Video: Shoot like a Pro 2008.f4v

Have you ever watched a big-budget Hollywood movie and wonder, would I ever be able to do that? Well, things are often not as difficult to master as you may think. This video will show you some of the secrets to increase the visual and dramatic impacts of your shots.
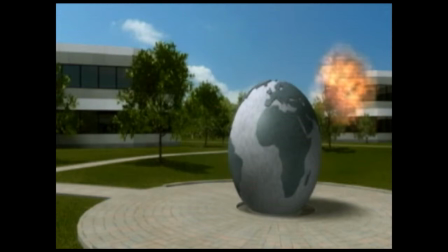So watch this video, shoot like a pro.
Hey! I don't mean that type of shooting.
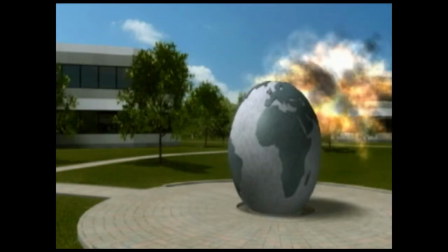Don't go away. You learn how to add exciting sequences that will make your home movies come alive.
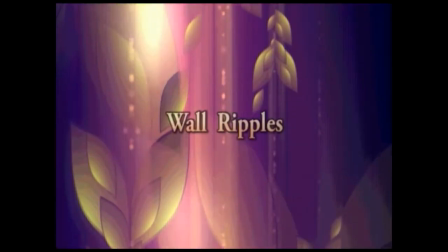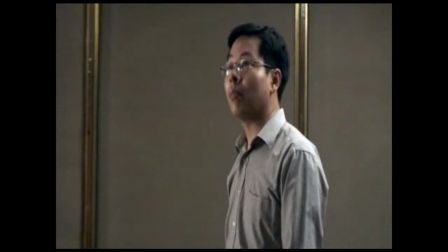If you have to shoot a scene with your actors standing in front of a rather uninteresting background, like it is here,
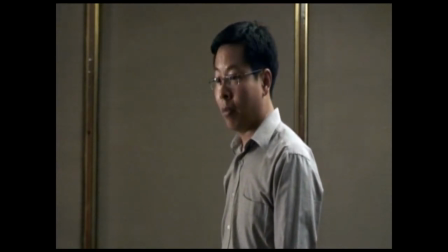you can use the wall ripples effect.
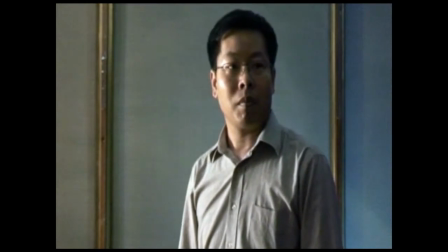This is one of the techniques that are not immediately obvious, and it does have a subliminal effect on the audience.
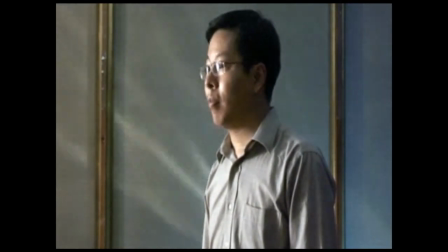Projecting ripples on the wall not only jazz up the dark background,
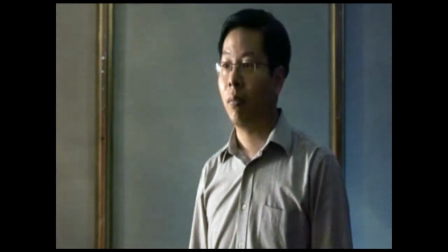it also adds a realistic effect of the actor appearing next to a swimming pool.
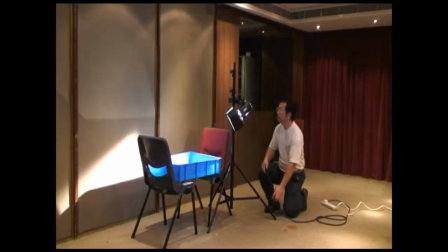If the ripples are projected on a rough wall, it can create an underground cave effect.
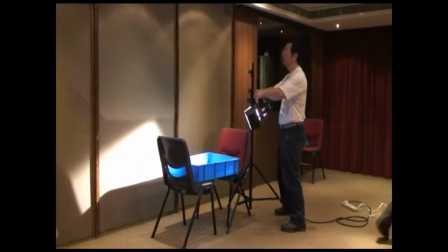To do this, you simply shine a light on the water surface.
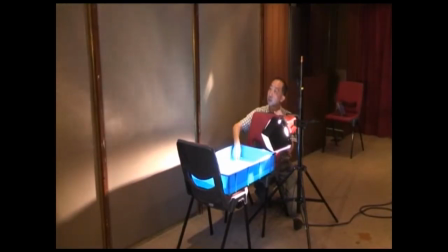By angling the beam of light differently or varying the distance of the light, you can create different results like wider or blurry ripples.
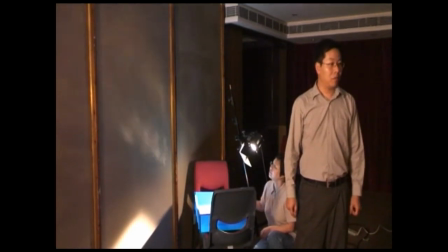Sometimes you may want the light ripples to spread over your actor as well as the wall in the background.
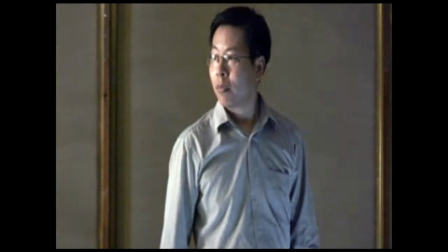Then you will have to have your actor standing in front of the pool of water.
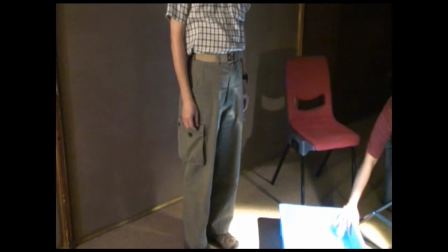To achieve the best effect,
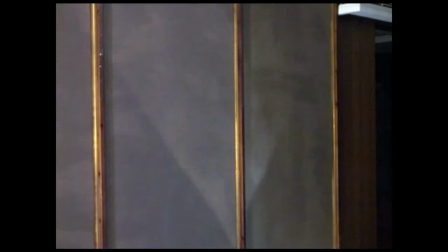use a rounded child's inflatable paddling pool and choose a white color wall.
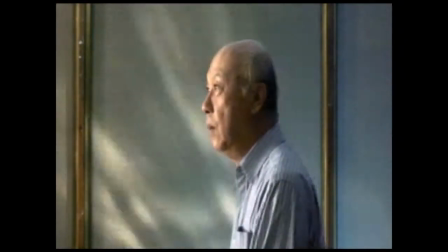However, as amateurs, we can only make the best of what we have available.
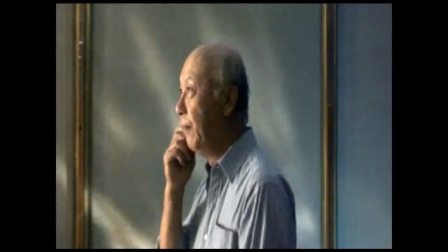Where can I find a white color and rough-looking wall?
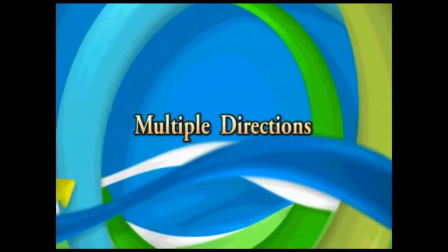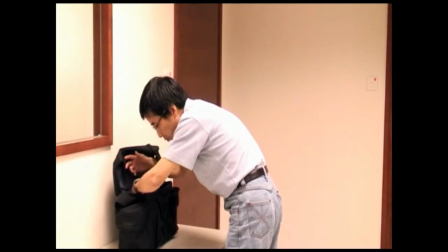The intruder is going over someone's possession. He hears someone coming.
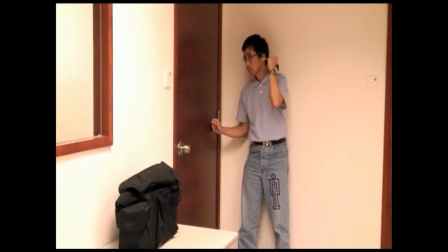He hides behind the door. There's not much suspense for the audience.
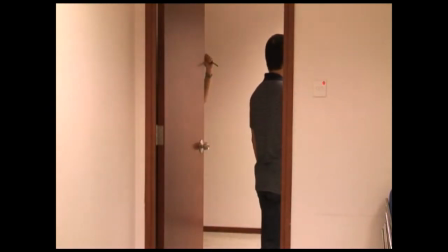Now, we use multiple direction technique.
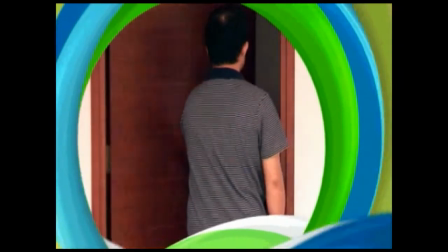After the door is open, only then is the intruder revealed in the wall mirror, creeping up on our hero.
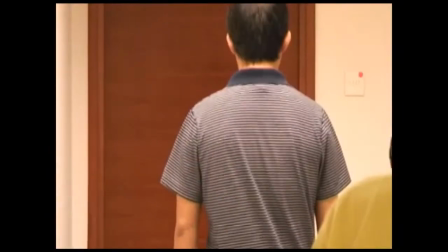Refraction is used here to reveal something unexpected to our audience.
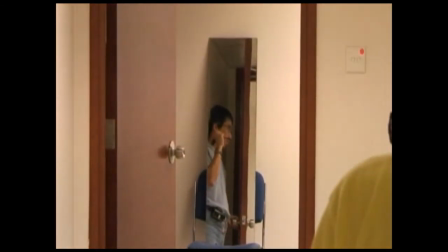Without a single cut, you have surprised and frightened them.
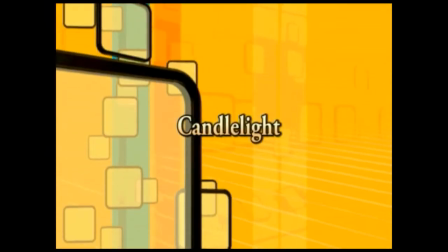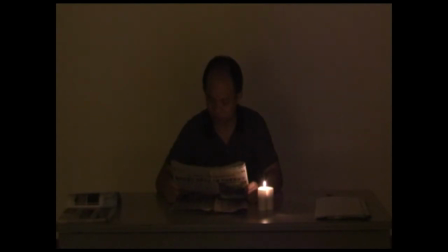Candlelight is one of the most atmospheric lighting effects in the movies.
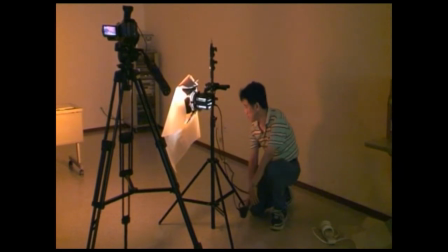However, the lights from one or more candles is far too dark or too grainy on screen.
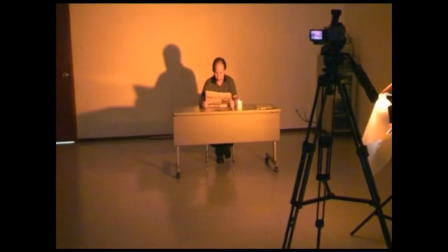You should set the light so that the bulb is at the same height as the candle and pointing directly towards the wall behind.
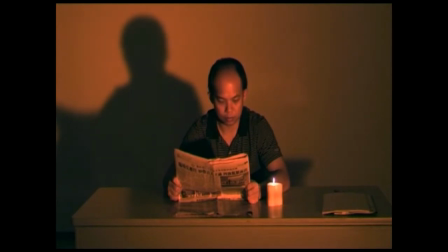Now, our audience will recognize and accept the effect, and it is far better than using actual lights from a candle.
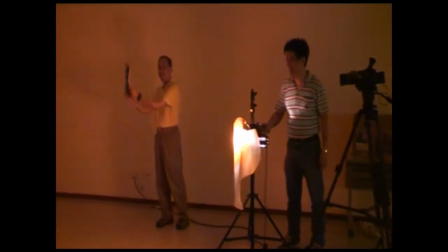Get your assistant to shake the light by hand gently, and another one to fan the flame.
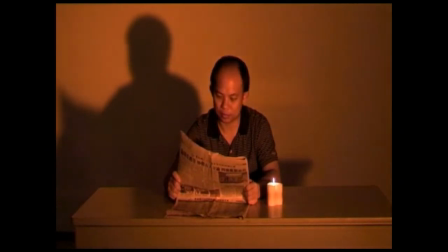Those movements have created the illusion of a flickering candlelight.